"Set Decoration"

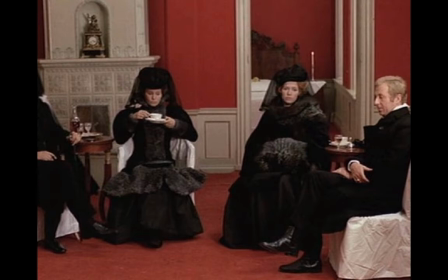It's a set deck working with a cinematographer to give us that 3D look.
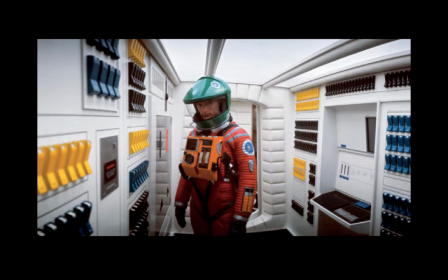And when we have Kubrick as our Vanishing Point expert working with set deck, you can see how he is very specific when he works with set deck people, but they're the ones who are going to have to supply the right space outfit and the right coloration,
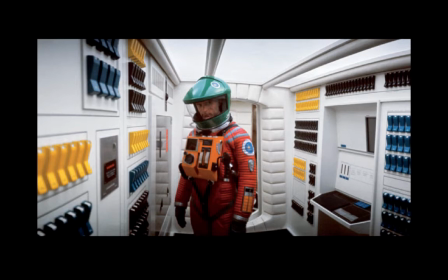the right sci-fi look. They create this all out of their own imagination to see what a futuristic landscape is. as you can see here.
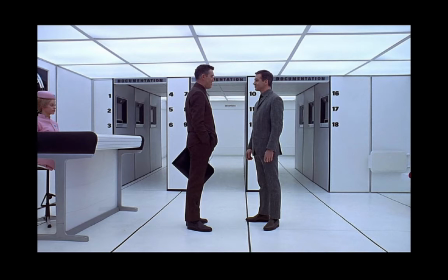The look has got depth, but it's also got this antiseptic look, which is what the futuristic scene is supposed to bring.
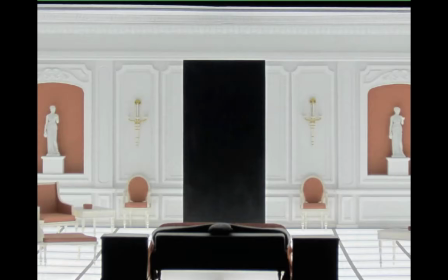It's all set deck working here. And in this case, too, it's not only the color and the texture, but putting the black furniture against the white wall and the pink and the whole mixture of the precise furnishings, whether it's going to be Louis XIV or whether it's going to be modern or whether it's going to be mixed,
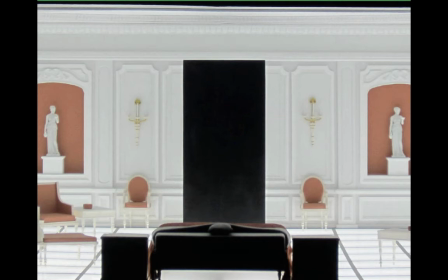as in this picture, it's all a set deck.
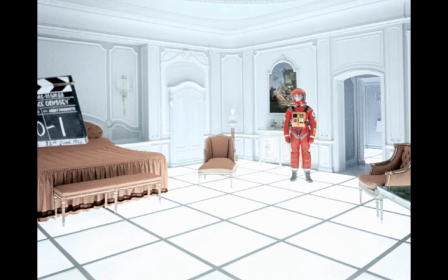Here we can see they're slating the scene for 2001 Kubrick movie, but the set deck has chosen the bed, the regal furniture, that very candy-colored,
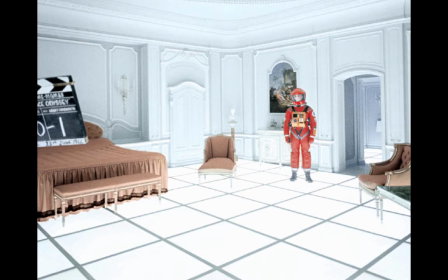futuristic space person standing there, and then that very supernal white room, almost spiritually absent. All put together for Kubrick, but done primarily through set decoration.
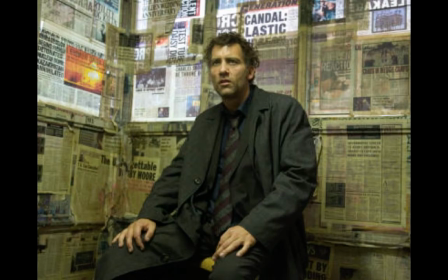Here we have Children of Men, Krizon, using set decoration here in the background, just using newspapers, just using newspapers as this person who's trying to survive this kind of dystopia, this Armageddon.
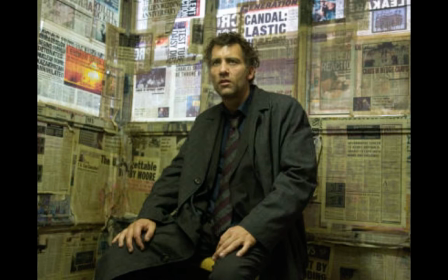And it's a nice touch the set decorators have done is because they have all these hysterical headlines kind of washed out and slapped together adding to the drama
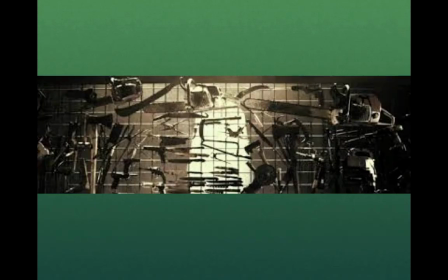of the movie as would the set decorators for the hostel adding all these strange implements that make us afraid and this is i think a
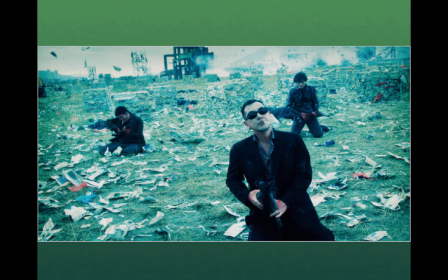wonderful set decoration where they've got the the killers out there with their guns and everything but look it the way that paper, it's just kind of blown, scattered paper. That's really a set dresser's thing, but the set decorator came up with the idea of how to put this all together.
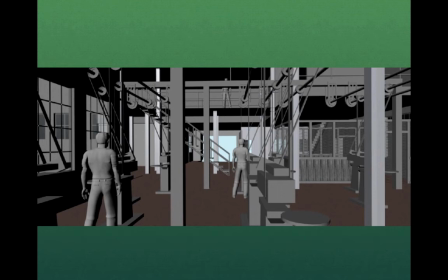What they do is they come up with designs, and usually the art director will find someone to either do the blueprint designs, or they'll do it themselves, and they'll do a 3D mock-up like this on a computer. And then they'll start building like these gentlemen here.
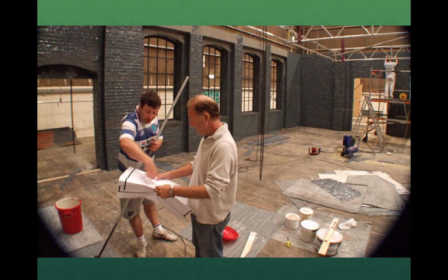And they'll look for the blueprints to build whatever set it is.
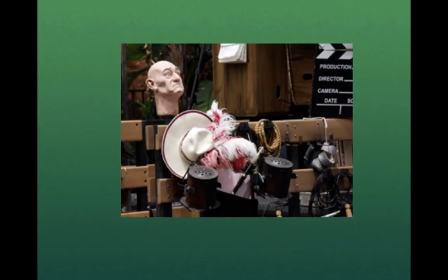And then the decorators come in with all the implements that will fill out the space. So you have the empty space and the people who are making that space come to life are the decorators.
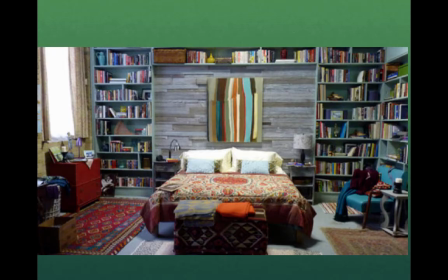One of the more unheralded things a decorator might do, but it's a very hands-on part of the movie making. It's not sitting at the table. It's actually coming in and building what we have to look at. And I'm just using some bedroom sets here. Look at the liveliness of this bedroom set.
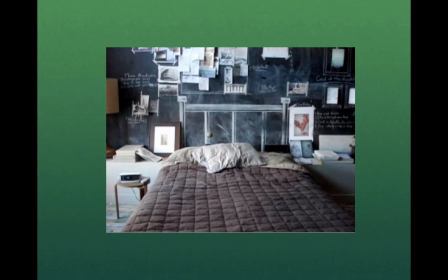And it's the kind of austere comparison with this bedroom set.
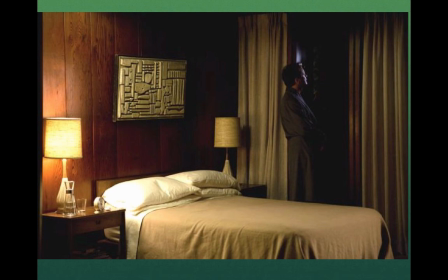And then this moody, kind of gold, nostalgic look to this bedroom set and this futuristic,
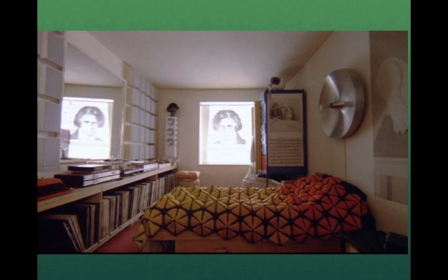strange clockwork orange bedroom set.
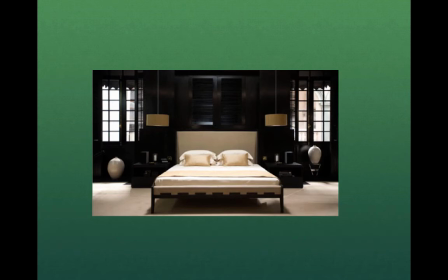Are the James Bond spare, very modern, post-modern but dark bedroom set.
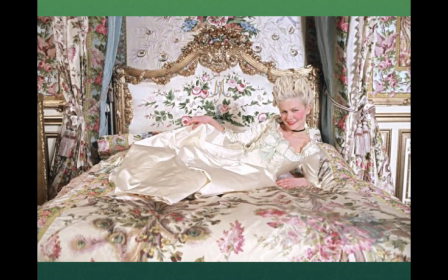Are the bedroom set to Marie Antoinette? Look at the lavishness, the rococo rolling of the fabric and colors.
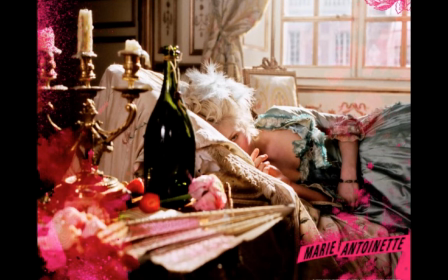the morning after, the lush almost decadent look that the set deck people have provided.
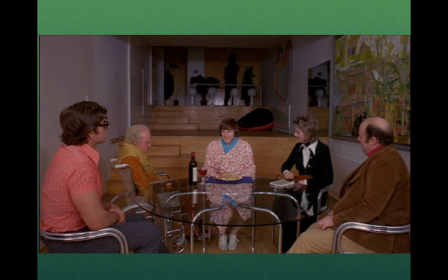Here's Kubrick and Cluckercorns using his set decoration as a spare modern look just very spare in his placement of objects but you still get the sense of sterility
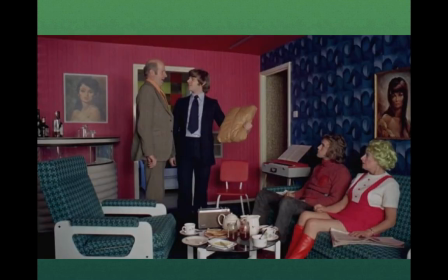in an empty modern future and how people almost out of place by how people are separate and almost diminished by the kind of clashing vibrancy
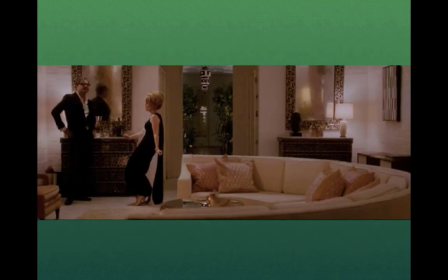of the set. Whereas these people have opulence, the set decorator is giving the sense of opulence and depth with the greenery in the background and the golden foreground and the very formal wear. We can tell without knowing what's going on the opulence is taking place here.
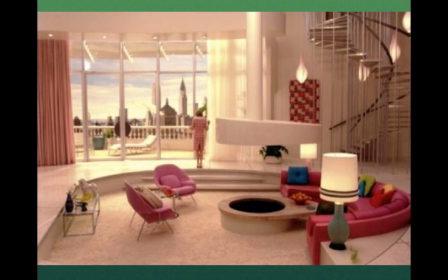And here you take opulence plus futuristic and and look at what the set decorators have done here to give us a futuristic look. The floating staircase, the kind of pastel,
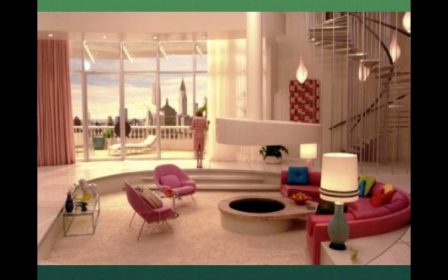lozenge-colored couches with the strange pools there, maybe it's a fireplace, and then the futuristic patio.
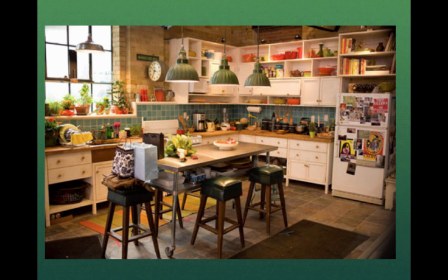Or we do kitchens here, set decorators, making a kitchen come to life. Look at what they've done in this movie to make the kitchen really come to life. The colors of the crockery, the plants, The posters on the TV.
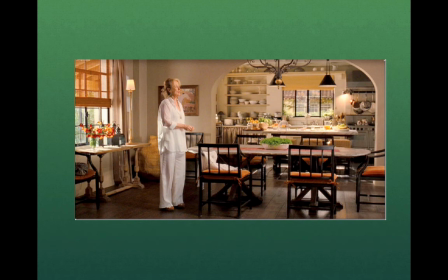As Meryl Streep with this set in the background, they've got the lively fruit-laden table and the flowers to the left and the orange-colored chairs,
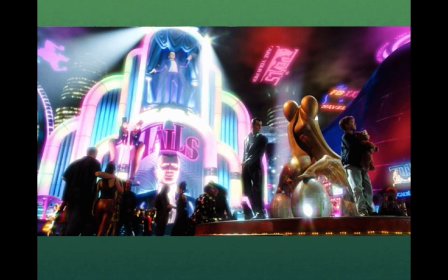again, making a very sunlit, lively room. And you can make it as lively as you want. You can do your futuristic casino.
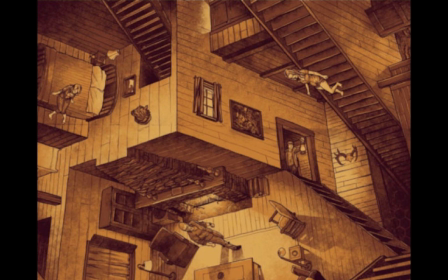Or, if you're going to the horror genre like we are, and you've got your Escher-like drawing for the cabin in the woods,
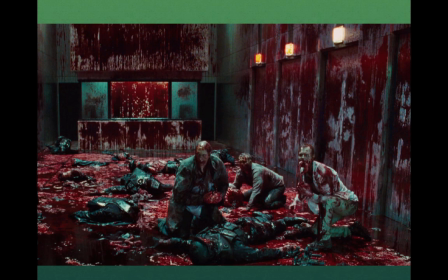You can come with your final scene and you can decorate it as grimly as possible.